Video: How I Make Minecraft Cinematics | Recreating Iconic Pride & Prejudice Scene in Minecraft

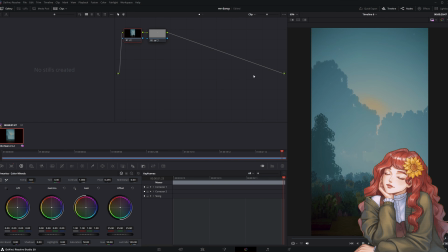And now one other thing I would like to do for just on top of what the program set the color grading for to match the shot to the film, I'm gonna add another serial node,
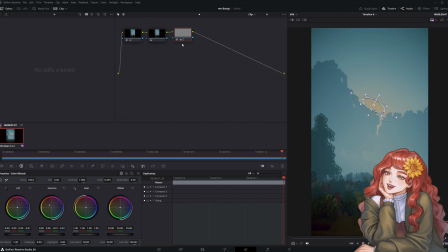and we have it to where we still have our little orange circle that's still on the top. So now I'm editing the middle. I would like to just see what it looks like with a slightly higher contrast.
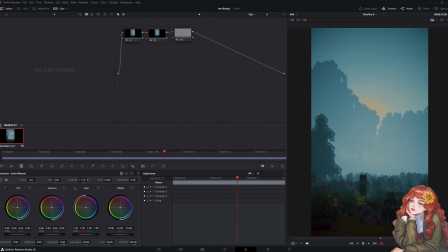There we go. Let's see. Okay, yes, I think that looks closer to the film. It was just a little too washed out. Just to make the darks a little darker. Yeah, let's do it like that.
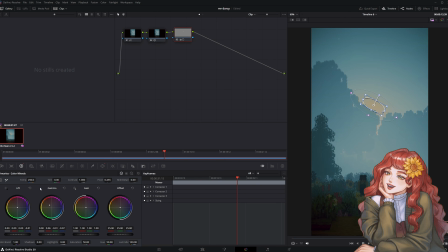Okay, and with that in mind, I feel like now our orange is maybe a little too much, so I'm going to knock the temp intensity down just a smidge. It's still elevated, but a little bit goes a long way. And then I'm just gonna fiddle with the shape a little bit more. Okay, good.
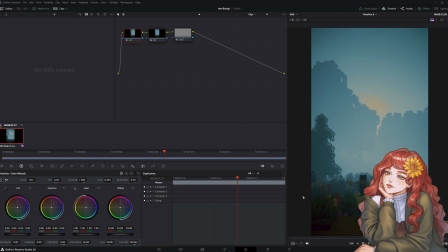Okay, yeah, I like that. It's subtle, but I think it makes a difference. So if I delete this, then I bring it back, I think that definitely helps. Same thing with the contrast. So this is with the contrast, without the contrast, with the contrast, without the contrast.
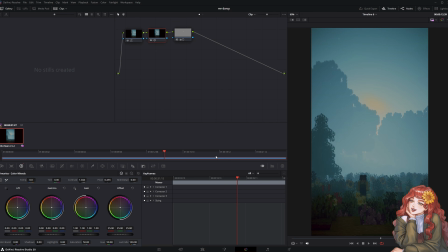That's pretty much it. Okay, and so this is the original edit I made.
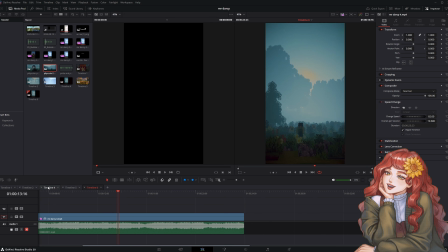Looks like I was even more intense with the contrast, and I do think that that was the right call.
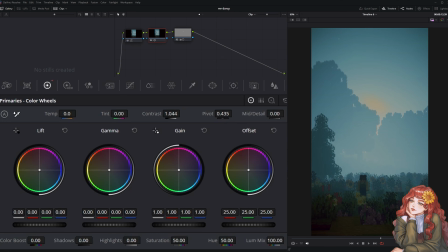So in that case, you know, I would just go back into the color tab and amp up the contrast a little more. Maybe intensify the shadows just a little bit, and maybe even bring the highlights down just so this foggy center isn't too bright white.
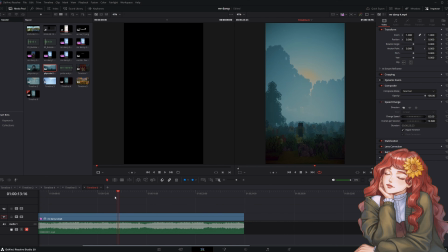Yeah, something like that. So again, you just gotta fiddle with it and see what you like.
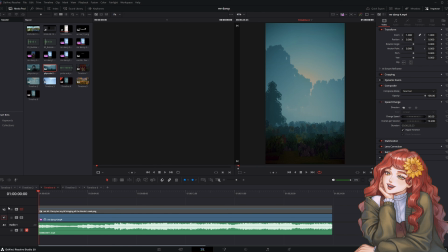See, that's much closer to what I had originally. DaVinci already has a lot of text and font options. However, for this one, I wanted to be pretty specific and have something that felt old-fashioned serif type font. So I went into Canva, I made a little thing for the text overlay that I wanted.
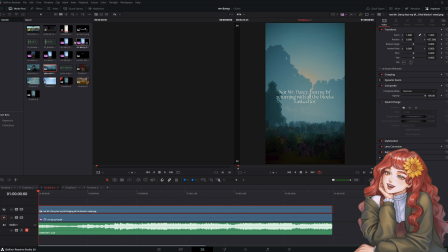I exported it with the transparent background. And then I just took my image and put it on top of my footage and centered it. Since Frenchie is walking on the bottom half of the scenery for the grand majority, I felt I could put the text right in the center.
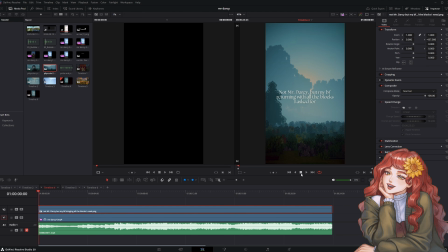I might overlay a similar piece of music just so you can get the vibe, but if you want to see the full thing, obviously go to the related YouTube short, which will be linked in the description.
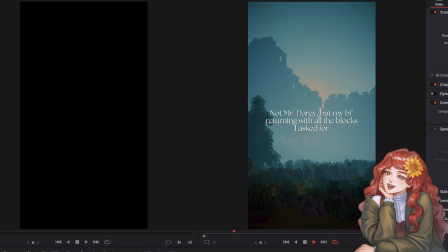So there he goes. I mean,
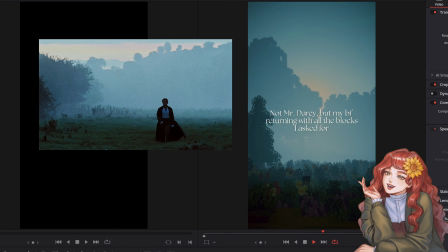I know it's Minecraft, so it's super silly, but that's pretty on the nose, right? I think that's pretty good.
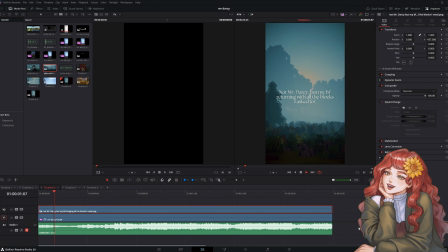It honestly makes me almost a little giddy just because I love this movie so much.
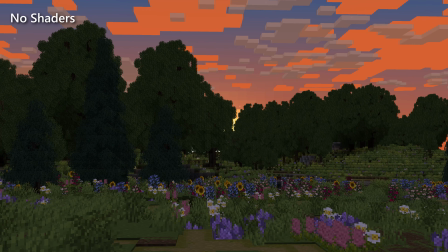And then finally, we have a before and after of each stage in this editing process.
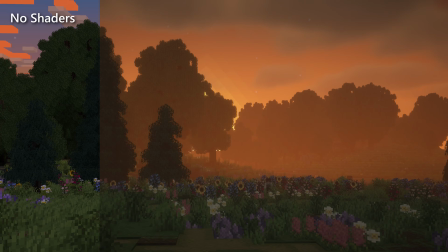So first, we have absolutely no shaders. Then we have our default shader settings.
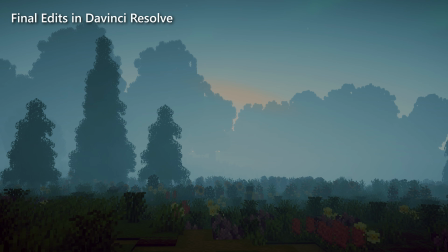Then we have our edited shader settings. And then our final color grades and edits in DaVinci. I love it so much. And that's the whole process. Thank you so much for hanging out with me, whether you're here because you want to make your own Minecraft cinematic, or you're just, you know, a little nosy in the best kind of way and wanted to peek behind the curtain. I really hope you had fun. I'm testing out more casual, sustainable videos so I can upload to my channel more often between my more like highly edited videos, for instance, like cubies. So I would love to know what you think down in the comments. You love it? Maybe you hate it? Maybe at least mildly amused? Of course, all answers are totally valid. And hey, if this flops, it flops, that's okay.